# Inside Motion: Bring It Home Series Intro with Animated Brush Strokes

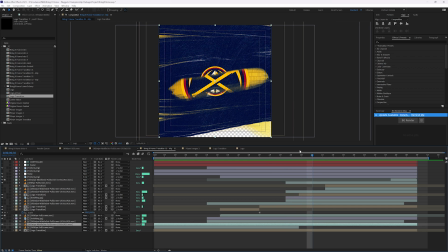245s
And then this wipe is in a similar position to this one, so it feels like it's jumping forward.
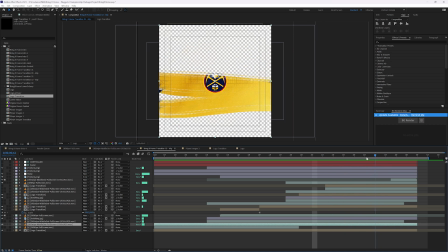258s
And then I drop it back as you see the city map behind here as everything wipes off.
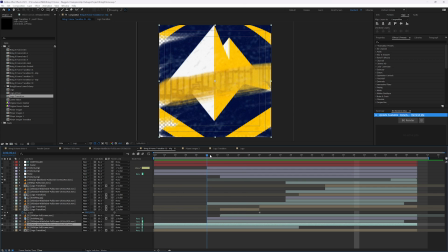269s
And that's so that you can see the logo as much as possible throughout most of this transition.
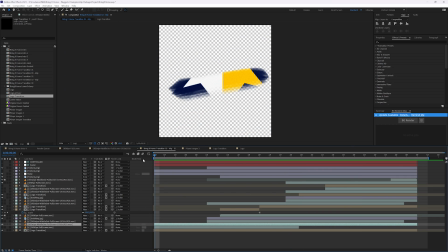277s
So if I play that back,
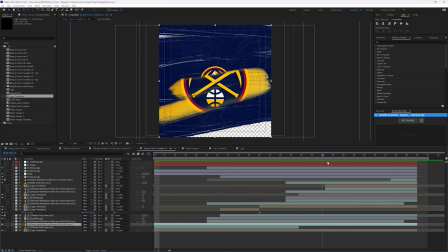281s
you can see how the logo jumps up, jumps back, jumps up, and lands as it wipes off.
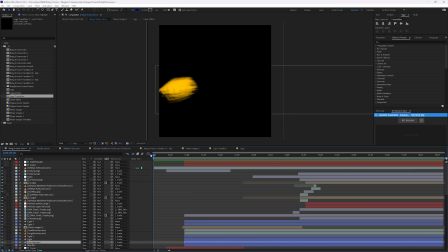287s
So let's go to the intro now that you've seen how I use those oil wipes. And same idea here, just with
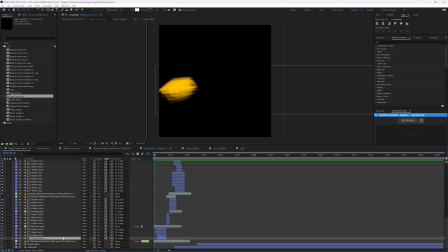299s
text.
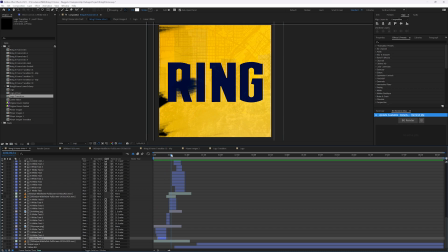302s
So this starts my wipe on, and I'm also changing text color. See it come on. And part of the messaging for this series title, Bring It Home,
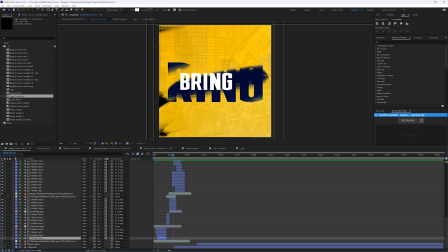320s
was the fact that ring is part of bring. So I wanted to subtly call that out. Obviously, the Nuggets won a ring, winning a championship. So I just used color to
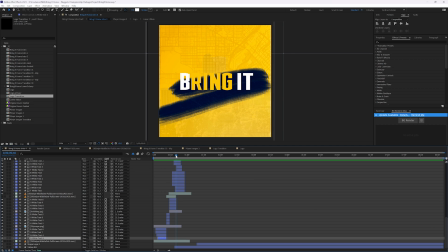336s
subtly highlight that before I brought everything else together with the yellow there.
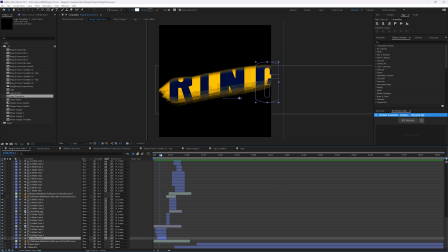345s
So I call that out, and you can see here, obviously, the text that I start with large is ring.
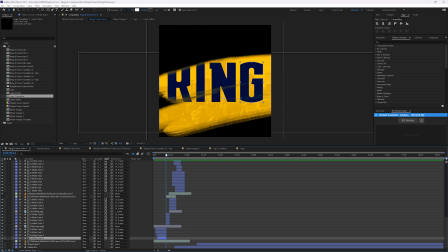355s
And then we play with, again, contrast of size and color.
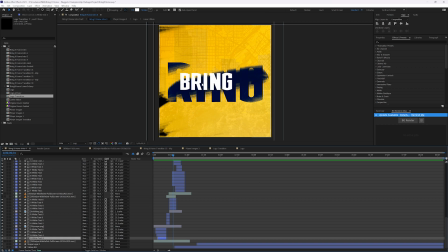361s
So the next wipe is going to bring in a little bit smaller as it's wiping off the big one behind it. And the wipe is the same color as the bigger text.
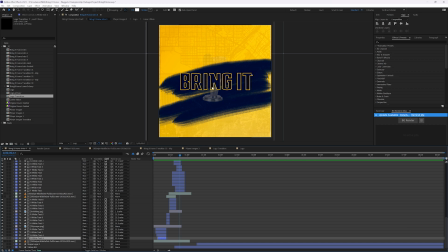380s
And then I switch to a stroke so you can start to see the trophy coming in behind. And you can also see if I solo this, if I solo all of these layers.
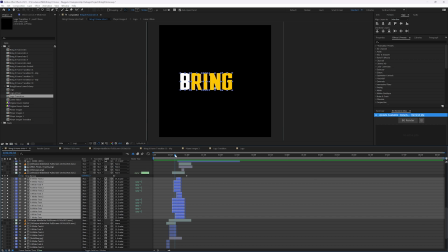399s
All right. So this comes on. Again, it's the ring and then bring it. Goes full. And then as this starts to wipe off, it is going back in Z space there.
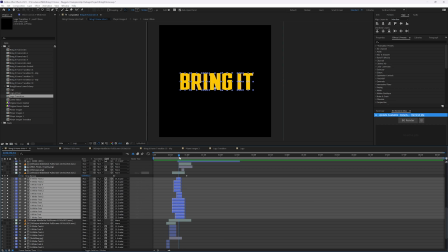412s
Starting to fall back. And that's just the start of the move to help sell.
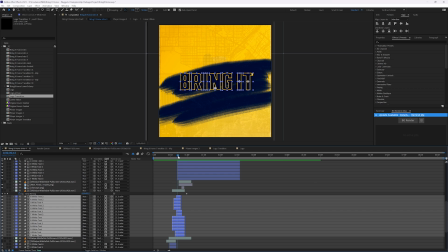421s
If I click those off, to help sell the logo coming back.
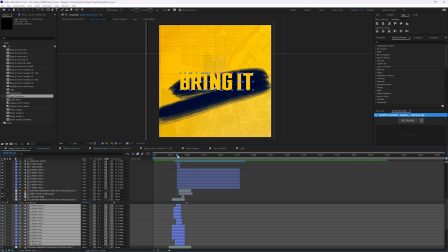426s
So it's a match cut of falling back to get into the logo.
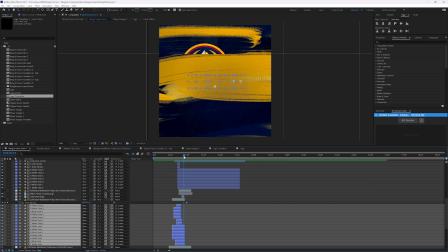435s
So as this starts coming back, we wipe, and then you start to see the logo.
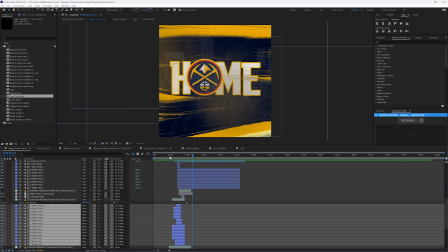440s
And the logo is moving in the same direction as the bring it text as it's falling back.
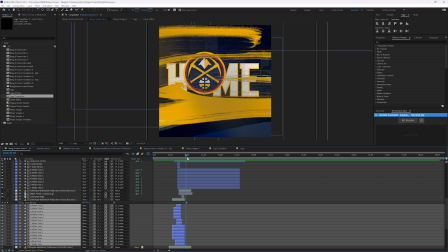447s
And then I have the H, M, and the E come up to meet it.
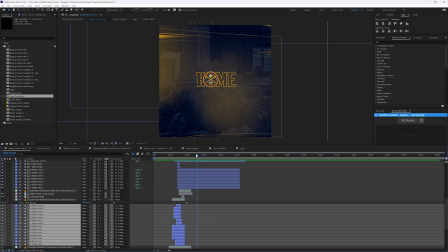452s
And then it drops back, and we get into the player animation, which also is brought on by the stroke. So to leave the logo on a little bit longer and call attention to that area,
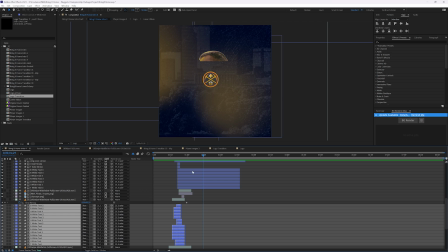467s
I also moved Jokic into this space so that his face would take it over. So the logo is really just drawing your eye back into, hey, this is where the next move is going to be. And everything else drops off except for the logo.
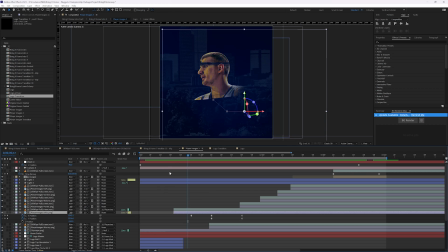485s
So if I go into my player images, this is where we were with Jokic coming on.